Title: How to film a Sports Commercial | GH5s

So I had some of you guys ask me if I can make a video about how I lit and shot the fake sport check
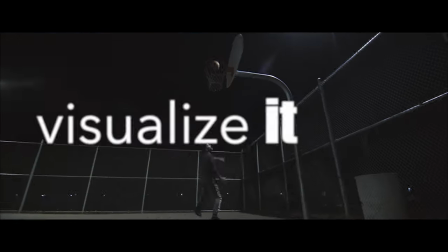commercial Which I actually called it sport co and I didn't know that was a real company But it turns out it's a real sports company, so I guess I made a free commercial for them But nonetheless you guys were asking how I filmed it how I lit it so let's talk about that So before we can actually talk about how we film this let's talk about the pre-production because I think that's just as important leading into how we film things. So the pre-production for this started out with me coming up with some type of story for my basketball player. A, I knew I want to shoot something basketball related.
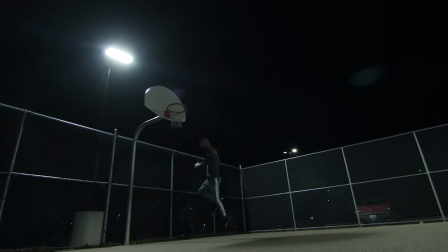I knew Tom who plays basketball and he's actually really good at playing basketball so I was like let's get him he'll be cool and I kind of had this idea of this lone
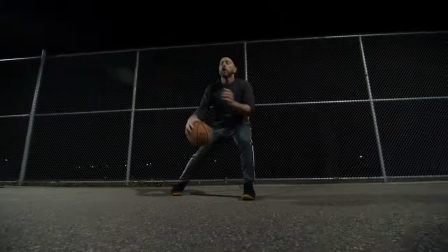basketball player going out to visualize himself shooting hoops and just sinking them in the net and really visualizing how he's going to go and practice and hyping himself up. So that was basically the story. The second thing that was important to the pre-production of this commercial was what was the style going to be?
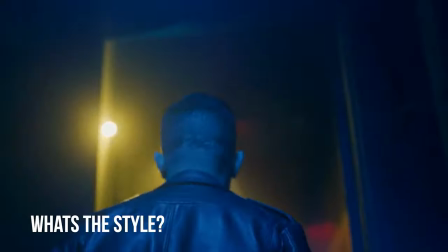I love Nike style commercials, sport check commercials, sports commercials. And funny enough, I don't play any sports. The only sports I ever did was competitive rock climbing. I've never played hockey or baseball or basketball, but I love filming action.
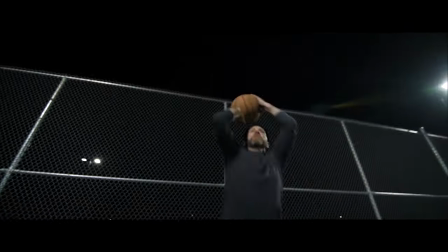I think it's super exciting to film that. The third thing I had to do was location scout. I had to go find a location and I was actually lucky enough that Tom, my subject, said he has a court that he goes and practices at all the time and they have lights up at night,
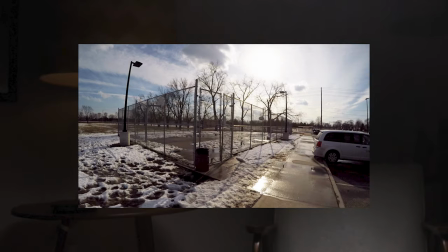so you can practice. And I said, oh, that's great. So the first thing I did was I checked it out during the day to see maybe if I want to film it in the morning. So I went there kind of in midday and I checked on my Sunseeker app.
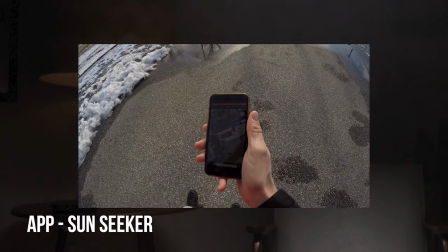If you don't know about Sunseeker, it's an amazing app that you can track the sun from morning till night. from your specific location.
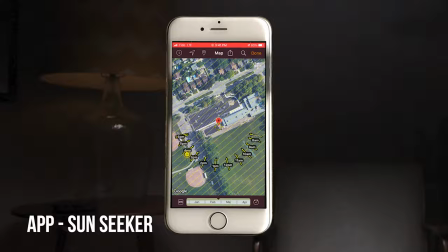So there's no guesswork about where the sun's going to be. So I went and checked out the location. The basketball court looked great. And I kind of came to the conclusion that I think I want to film this at night. I want this to be moody. I want it to be dramatic. And I think using the basketball court lights will do that. The final thing was booking an actual day to film this on or at night in our case. So I needed to check my weather apps. I always do this when I'm scheduling a shoot. I'm checking weather apps constantly. You want to be checking your weather app so when you're booking your day you know what to anticipate in terms of weather. So we've done our pre-production, we have our day scheduled, now we're gonna go shoot.
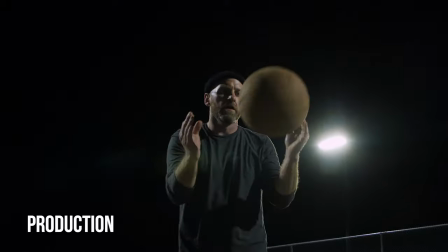So we've decided we're gonna film Tom playing basketball at night at the basketball courts when the lights are on.
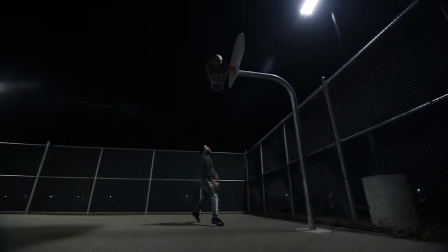And the lights are on at the court from 8 till 10 p.m. at night.
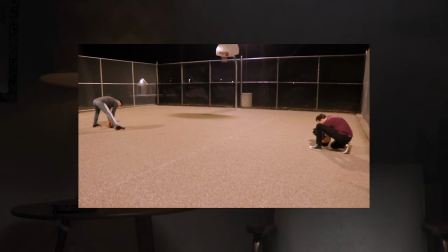So we got there at 830 so we only had an hour and a half to shoot this so it was a very fast shoot.
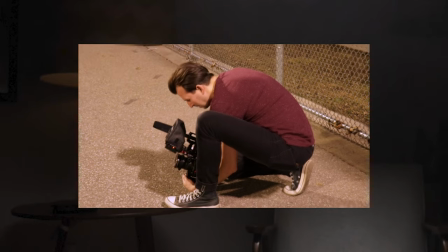I was working by myself other than Ian who was filming my behind-the-scenes footage for the commercial we made for Creating your own sound effects
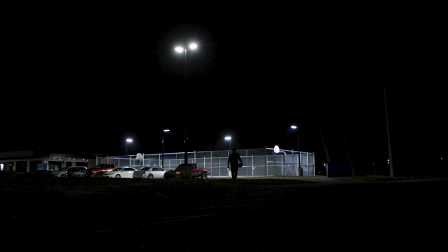But the biggest thing I ran into when filming this was I planned on using the court lights There was four court lights There was one light at
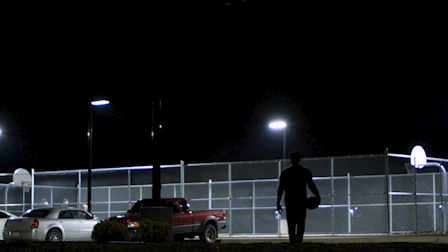one basketball net one light at another basketball net and two lights across from each other on either side of the Middle of the basketball court, so we had four lights total So basically we had four key lights lighting from all angles, which caused a huge problem which I didn't think of in terms of shadows.
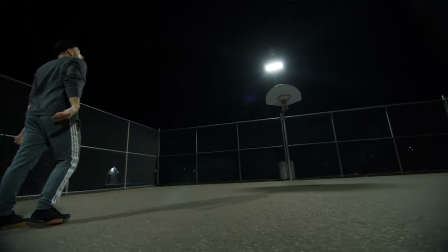So it seemed no matter where I turned, I was seeing my shadow.
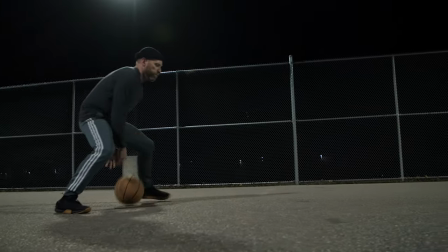So what I ended up having to do was shoot as low as I could from the ground up so we wouldn't see my shadow on the ground. And that actually ended up working in my favor because it was kind of this hero look for Tom.
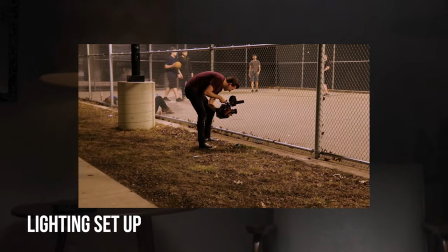This commercial lighting setup was really simple. I didn't bring any lights. I didn't bring any bounce. I didn't bring anything.
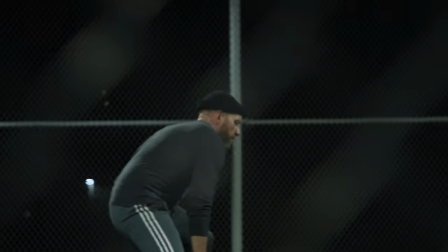I just brought two lenses.